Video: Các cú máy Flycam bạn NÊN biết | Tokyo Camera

Hello chào mừng các bạn đã quay trở lại Ở một video trước thì chúng mình đã có một cái nội dung chia sẻ về những cái setting flycam dành cho những người mới Và hôm nay thì chúng ta hãy tiếp tục xem về cách thực hiện thao tác để làm một số cú máy đơn giản trên flycam nhé Mình chắc chắn rằng là bạn chỉ cần bỏ ra một chút thời gian để luyện tập thôi Là bạn có thể thực hiện những cái cú máy này một cách rất là mượt mà Và thu về được những cái shot quay cực kỳ đẹp và giống hệt như trên phim Nhất là khi chúng ta có dịp băng máy đi và quay ở trong những cái chuyến đi du lịch Những cái cú máy mà mình chuẩn bị chia sẻ ở đây đều có thể thực hiện được bởi các sản phẩm Flycam của nhà DJI Nên là bạn hãy cùng tham khảo và thử ngay trên chiếc Flycam của mình nhé Ở đây thì chúng mình sẽ sử dụng chiếc DJI Mavic 3 Pro để thực hiện những cái cú máy này Trước khi bay thì chúng ta sẽ cần lưu ý một số điều sau Pin thì chúng ta nên sáng trước ở nhà cả
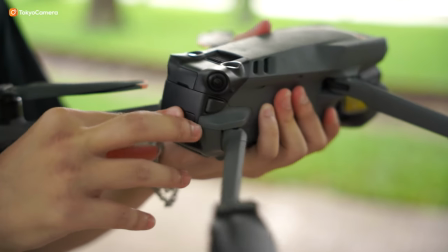pin của Flycam lẫn pin của tay cầm điều khiển Lời khuyên của mình là nếu bạn có điều kiện thì nên mua phiên bản combo của các
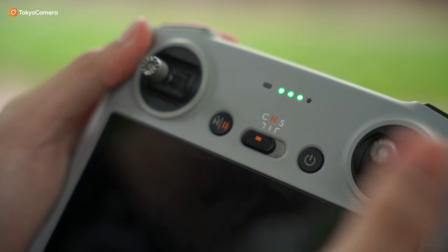sản phẩm Flycam Để chúng ta có thêm một vài cục pin rời cùng đốc sạc Sẽ tiện hơn trong những lúc đi xa và cần bay
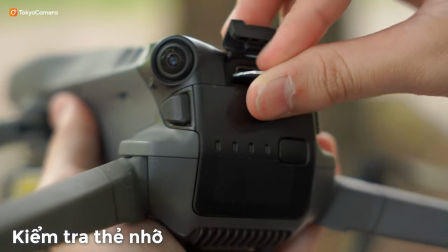nhiều Kiểm tra thêm là đã đắp thể nhớ vật trong máy hay chưa Chúng ta có thể mang theo một vài cái
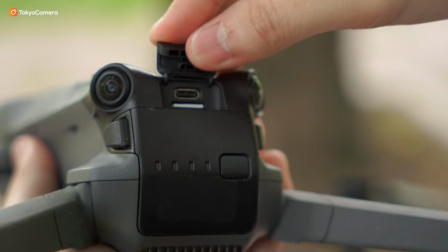thể nhớ để backup Lỡ có sự cố gì thì còn có thể xử lý được Và bạn hãy nhìn trước, ngó sau và nhớ sơ qua về cái địa hình xung quanh của chúng ta Để tránh bay vào những cái khu vực có nhiều vật
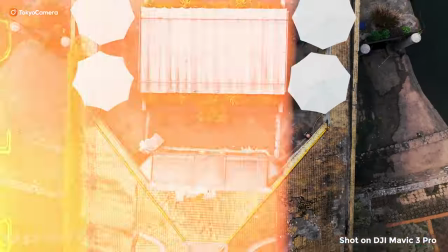cản có thể gây ra hỏng hóc không đáng có cho máy Khu máy đầu tiên mà mình muốn giới thiệu với người mới bay flycam được gọi là
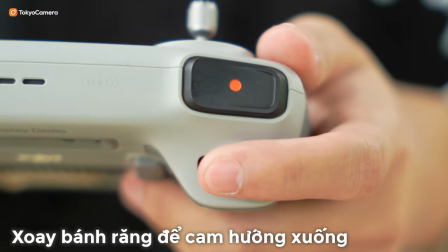Top Shot Có thể tự quay rất là dễ dàng Chúng ta chỉ cần xoay bánh răng ở ngón trỏ bên trái để camera hướng xuống dưới Rồi
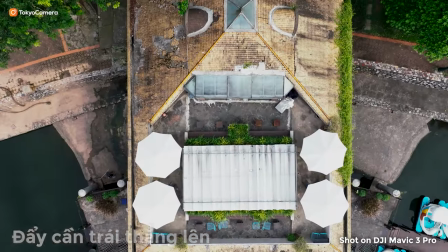để cân bên trái thẳng lên để máy bay lên là được Mình thấy không có nhiều người hay sử dụng củ máy này lắm Nên nếu
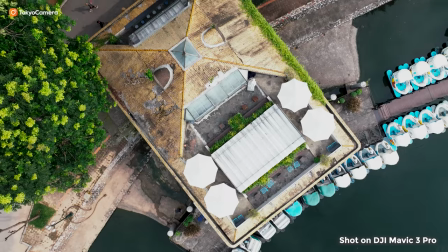bạn muốn có một cảnh giới thiệu môi trường xung quanh thì Top Shot sẽ rất độc đáo Để sáng tạo hơn thì chúng ta sẽ xoay nhẹ cần gạt thì máy sẽ vừa bay lên và vừa xoay tròn
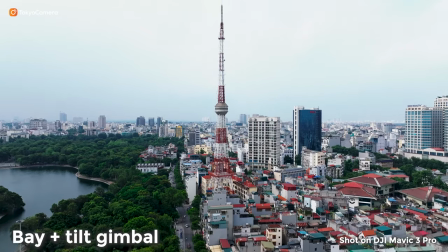Đây là một củ máy kinh điển có lẽ bạn cũng đã thấy rồi Đó là bay và thiêu gimbal
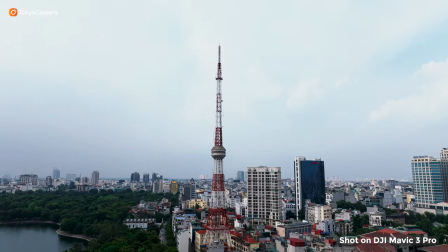Đi xem phim thì mình cũng thấy người ta áp dụng củ máy này rất là nhiều trong những đoạn intro hoặc là đoạn trên cảnh
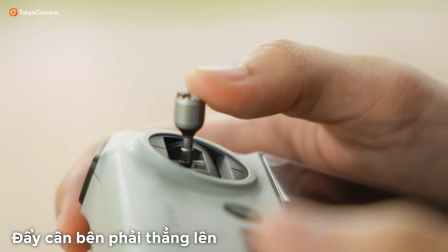Để thực hiện, bạn hãy đẩy cần bên phải lên để Firecay của chúng ta bay tới Rồi kết hợp xoay bánh răng ở bên trái để điều chỉnh
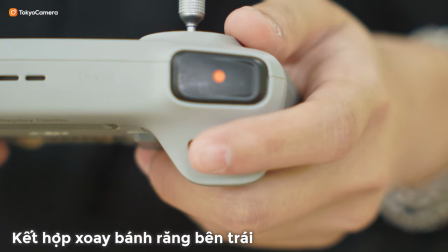thiêu gimbal lên Bạn hãy lưu ý là chúng ta nên để thông số thiêu gimbal xuống thấp Để khi điều khiển camera sẽ tiêu lên
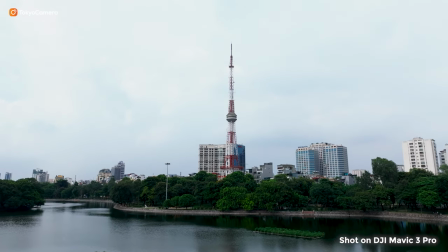từ từ, cảnh sẽ mượt hơn Và chúng ta sẽ có một củ máy siêu mượt mà và đẹp như trong phim Đây cũng là một cái củ máy mà
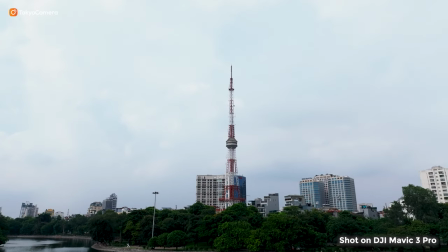mình thích nhất Chúng ta có thể áp dụng củ máy này theo hướng khác Cụ thể là đẩy cần bên trái lên để con
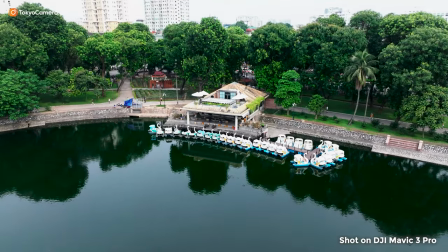drone bay lên và thiêu gimbal xuống Cảnh phim thu về vừa có thể giới thiệu chủ thể cùng môi trường xung quanh cũng sẽ rất là đẹp Bạn cũng có thể dùng chiếc flycar của mình để thực hiện cú máy Orbit trứ danh Nếu bạn chưa biết thì đây là cú máy bay
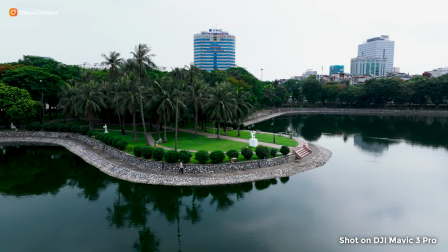ôm tròn quanh chủ thể Nhưng mà không nhất thiết phải bay theo mô hình tròn đâu Chúng ta chỉ cần xoay máy để bay hơi ôm vào
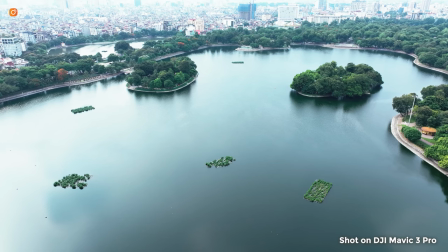chủ thể là ok rồi Cách làm là bạn hãy bay roll tới 1 chiều cao như mong muốn Căm sao cho chủ thể ở giữa khung
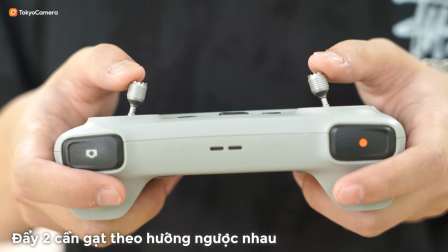hình Sau đó hãy đẩy 2 cần gạt sang 2 hướng ngược nhau Nếu bay sang trái thì bạn hãy xoay máy sang bên phải và ngược lại
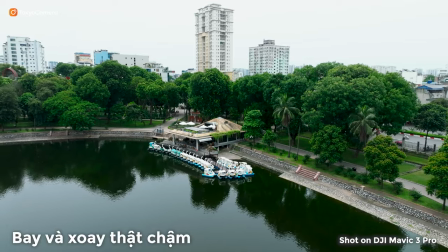Và bạn cũng lưu ý điều chỉnh cho máy bay và xoay thật chậm để chúng ta thu về được những thuốc phim vượt bài nhất có
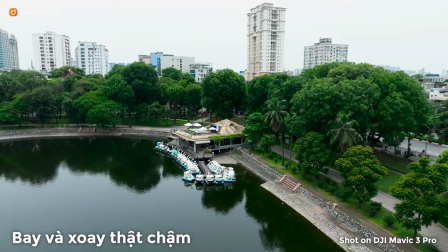thể Nếu bạn chưa biết setting như thế nào thì hãy tìm xem lại video hướng dẫn của chúng mình trên kênh nhé
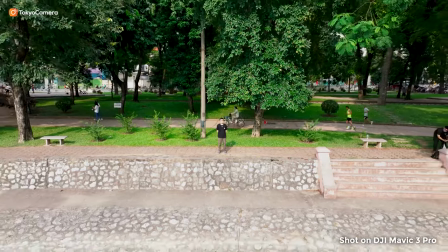Bên ớt thêm cho các bạn là các sản phẩm drone của Design cũng có tính năng QuickShot Đây là tính năng thông minh để máy sẽ tự bay và quay Rất
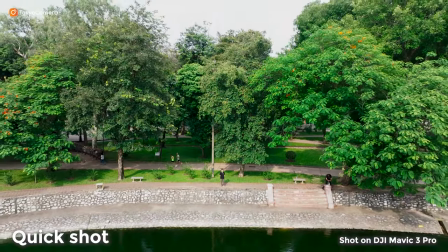phù hợp với những bạn nào đi du lịch một mình hoặc chúng ta muốn dành tay để làm việc khác như là lái xe chẳng hạn Nhưng mà chỉ nên sử dụng QuickShot ở một nơi cực kỳ thoáng mà không có vật cản thôi nhé Nếu không thì thiết bị của chúng ta
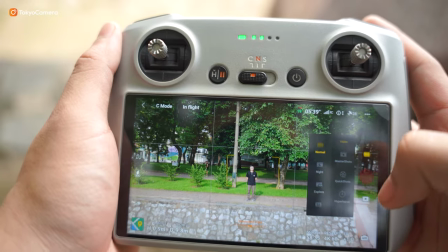rất là dễ bị đâm và gặp sự cố Trong phần menu ở đây có khá là nhiều cú máy đã được tích hợp sẵn Mình sẽ chọn
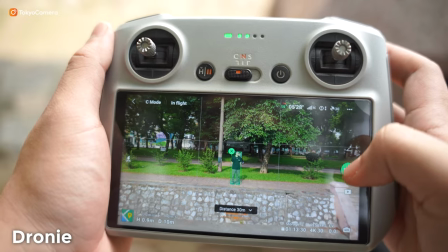Rony sau đó là track chủ thể và cuối cùng chọn khoảng cách mong muốn Như vậy đã xong và bấm Start để bắt đầu quay Ok vừa rồi là chia sẻ của mình về một vài cái cú máy Flycam Nếu bạn thích xem thêm nội dung về Flycam thì hãy bấm like và subscribe cho chúng mình Còn nếu bạn có góp ý hay là câu hỏi gì thì hãy để lại comment ở phía dưới nhé Còn bây giờ thì xin chào và hẹn gặp lại